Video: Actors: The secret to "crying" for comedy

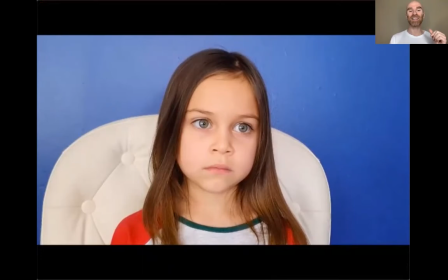[12:19]
So I think that this is a great example of, so we're getting the character immediately before she starts going into the scene.
Can't you sleep, little bear?
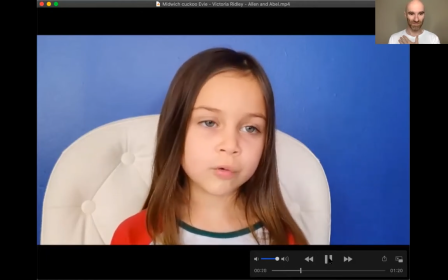[12:31] Asked Big Bear. Why don't you trust us, Granny? Do you mean I do trust you? No, you don't. That's why you ask Nathan those questions.
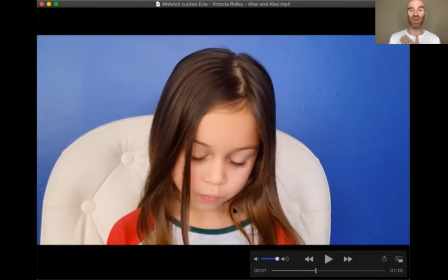[12:46]
Right? I love what she's doing with her eyes here. It would be interesting. Again, with 5, it's so tricky because sometimes you give them more direction and it pulls them out of it. It would be interesting, I think if I was exploring it, to say like, okay, Victoria, like, what happens if you do it without blinking?
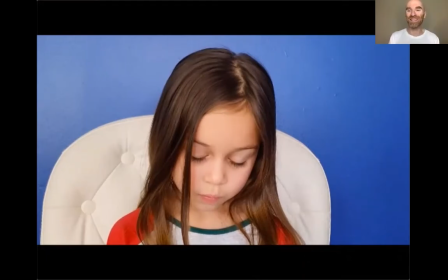[13:04]
Yeah, and maybe that would just get in her head and she wouldn't be able to do it. But it would be interesting because direct eye contact and not blinking can both read as power play, can both read as powerful, which in the context of somebody as young as her, would likely read as creepy,
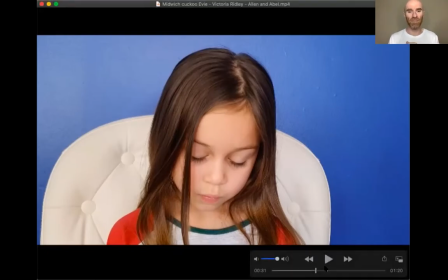[13:22]
which is sort of one of the things that's so great about that opening frame.
You're trying to hurt us.
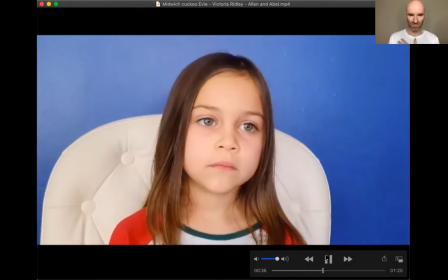[13:29] Evie, I'd never want to hurt you. We don't want to hurt you either.
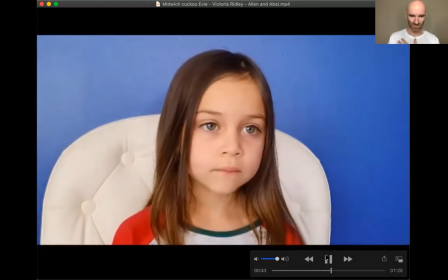[13:35] Everything okay? It's fine, we're just reading.
And see, that's Claudine. Do you see the shadow? That's her cross into the other side of the frame to make it easy for Victoria's eye lines. Anybody who's watching these tapes who's got a very young person, totally legit.
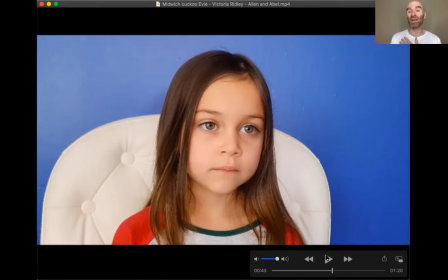[13:50]
And you can see that it really helped Victoria. Then she didn't have to remember. Sometimes as a coach, I'll basically try both. I'll try either just like walking to the other side of the camera going and like kind of waving to get their attention, or sometimes I'll be like, if it's really back and forth, then I literally do this. I'll be like, I'm saying one of the lines, I'm saying the other one of the lines, and sometimes that works to like, if there's really like a back and forth and you're trying to get them to do 2 different eye lines. Also, I will say that like with 5-year-olds, especially like 5, 6, 7, sometimes you're just like, well, I'm gonna give up on the idea of multiple eye lines, and they're just going to look the same place to say all the lines, because them sounding like a real person is just more important.
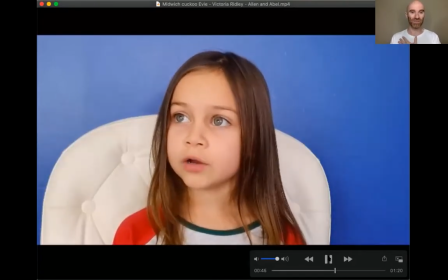[14:37] Together. I'm tired, Mummy. That's okay, sweetheart.
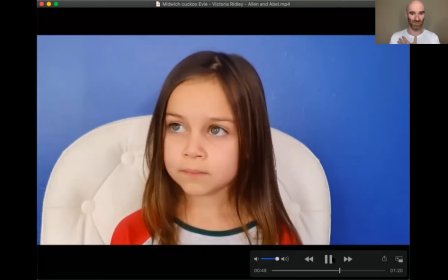[14:41] We can say the night now.
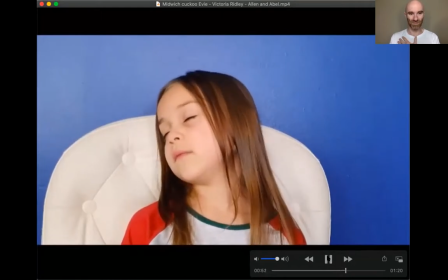[14:47]
And the
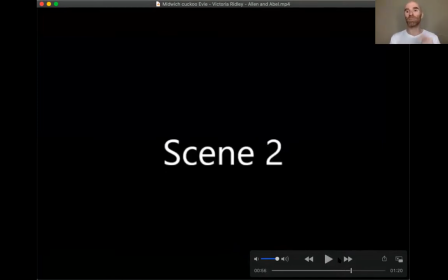[14:51]
the sort of abrupt, going to sleep. Again, I would, if I was coaching Victoria, I would just say, settle back in like you're getting ready for sleep. Just try and sort of slow it down so that it was a little bit more honest.
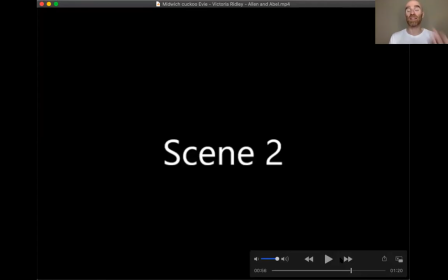[15:09]
I think that's something that I've definitely seen in tapes before, especially with young people. Okay, sleep. Oh man, and she's not doing it here. So one thing that Victoria's doing really well here is she's just leaning her head on the back of the chair. So often, particularly in class, I've seen actors in a chair when it's time for bed just go like this. What are you doing? Just scooch forward in the chair so that you can lean on the back wall, because anything else just looks so odd. So something else that's working here.
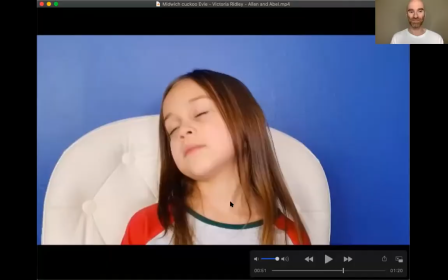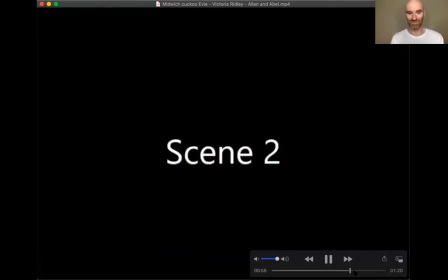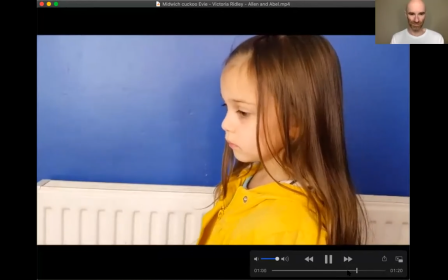[15:56] Evie, where are you, Evie? Evie, don't move. Don't move!
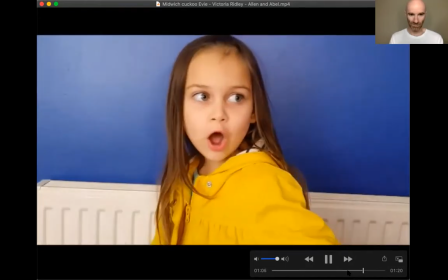[16:01] Let me go! Let me go!
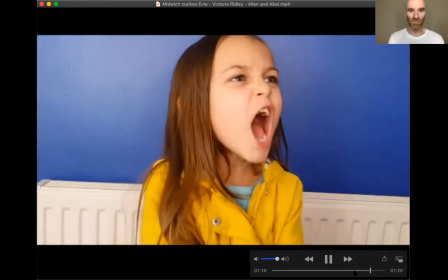[16:06] Let me go! Savannah, let her go!
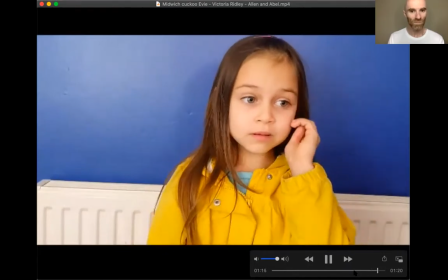[16:11] Mum, what are you doing? She was in the water. She wanted to hurt me.
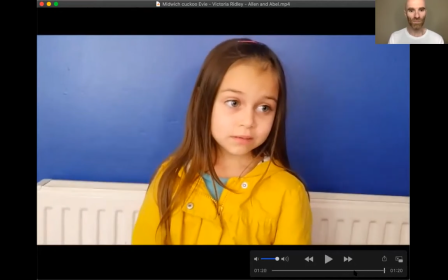Great work.